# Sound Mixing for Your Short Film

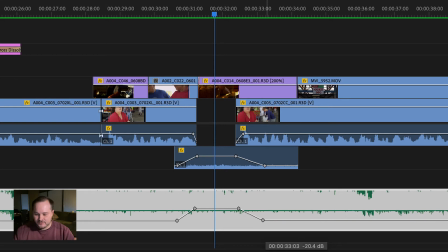(16:31)
And then I'm going to bring down the sound to the same level that I have it here. It's important to be consistent. And so now it should go from soft to a little bit louder to soft again.
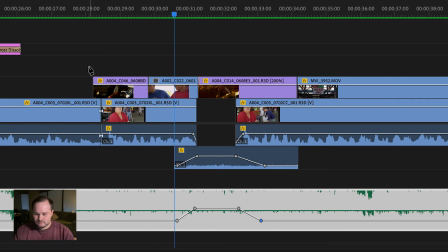(16:45)
Let's take a listen.
Together and sell their wares. Shreveport Farmer.
Okay, well that's a little bit abrupt. That's a little bit too loud, because it's not really long enough for us to get used to the music being that loud. And so we really don't need it to be that loud, but we do want it to fill space a little bit.
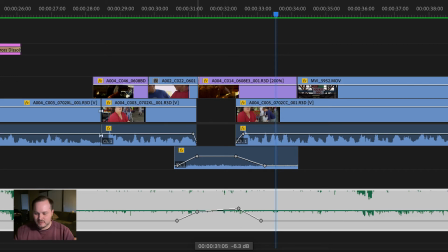(17:04)
So I'm going to grab this first keyframe. I'm going to bring it down just a little bit. Still higher than it was earlier in the piece, but not as high as we had it set last. I'm going to bring that third keyframe and that second keyframe down, and now we've made a little bit lower of a change here.
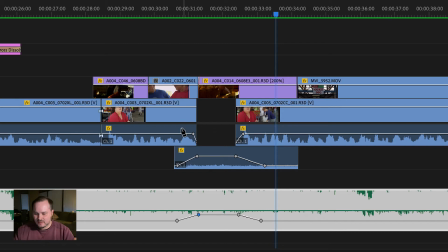(17:22)
It was also a little bit fast, that transition, and Noma was still speaking while the transition was happening, so I'm going to move this keyframe down a little bit and move this keyframe down a little bit, and now my transition will start more in line with when she stops talking.
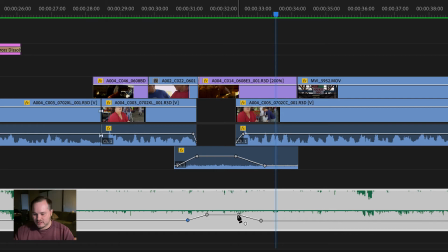(17:38)
And I'm going to do the same thing here, where we want to make sure that we are low enough in volume when she starts talking again. So I'm going to move that third keyframe over, I'm going to move that fourth keyframe over, and let's take a listen again.
Together and sell their wares. Shreveport Farmers Market takes place.
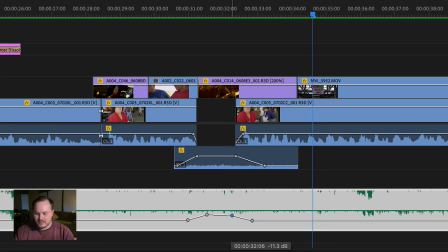(17:57)
That's better, but it's still a little bit too loud, so I'm going to bring that down just a little bit, and then I'm going to move on to my next area.
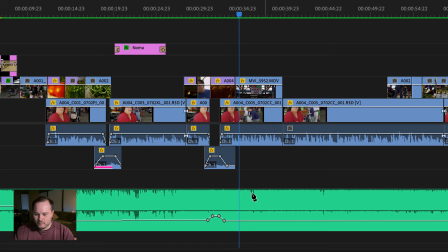(18:05)
Now, it's important that you go back and you listen to enough of the project before and after. I like to just click back through and maybe listen to 10 or 15 seconds before a transition, and I listen to a good 10 seconds afterward.
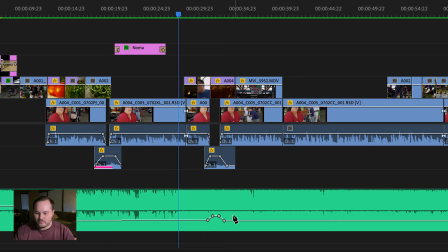(18:21)
And that way that I know that my audio levels are correct, not just for that moment, but in the entire project. It's important to have a good sense of continuity or regularity of your changes across your entire project. That way the audience isn't listening to something that's getting increasingly louder over time or increasingly softer over time, so they don't have to adjust the volume on their computer or on their device.
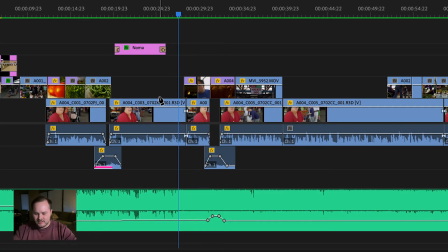(18:47)
So it's important to go through and listen and make sure that everything sounds perfect and you don't have to touch the volume on your computer at all. That's the number one goal for you as an audio editor,
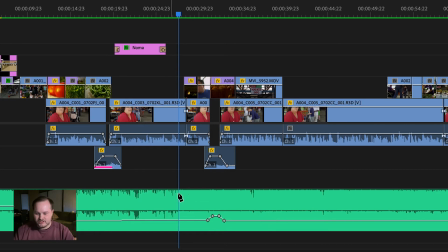(19:00)
is to service the story by providing good variation in sound so that the dialogue can be heard and that the music is impactful where you want it to be, but also you're trying to reduce the amount of effort that a user has to make any adjustments.
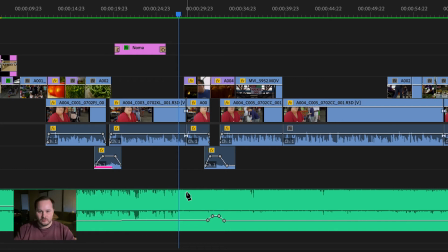(19:16)
You don't want the person to sit there with their remote or on their phone and have to be adjusting the volume up and down all the time. You want them to be able to click play and watch it all the way through. The other important aspect is to have a good overall sound level, something that when somebody clicks on it, it's a pleasant volume, they can hear what's happening, but it doesn't burst their eardrums. We've all clicked on that video that just blew us away, and we were all of a sudden having to adjust the volume, and all that while, they're missing anything that's happening. They're not watching, they're not listening, they're just trying to adjust the volume. So your goal is to have a good overall sound level, and the question is, what's a good sound level? How do you know what's good? Well, there's actually a way that you can do this. Now, there are a few different schools of thought on what a good overall sound level is,
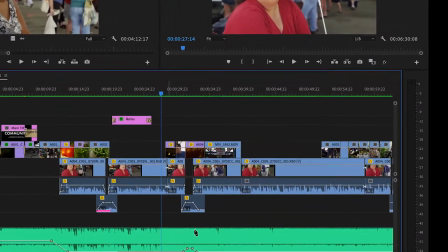(20:10)
but in my experience, you can use this audio meter here on the side.
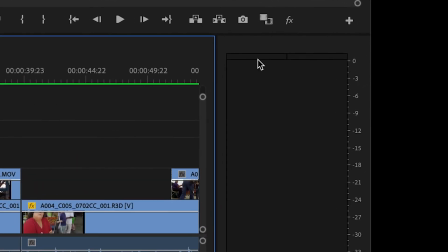(20:14)
And if you'll notice, on the edge is a list of numbers, 0, 3, 6, 9, 12, 15, 18, and so on.
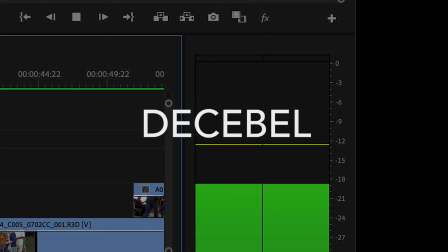(20:21)
And these numbers represent what is called the decibel level, which is just the industry term for volume.
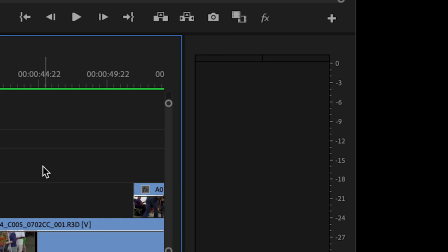(20:29)
Now, I have to admit, I've already got my levels in a pretty good place. The -12 level is kind of about right.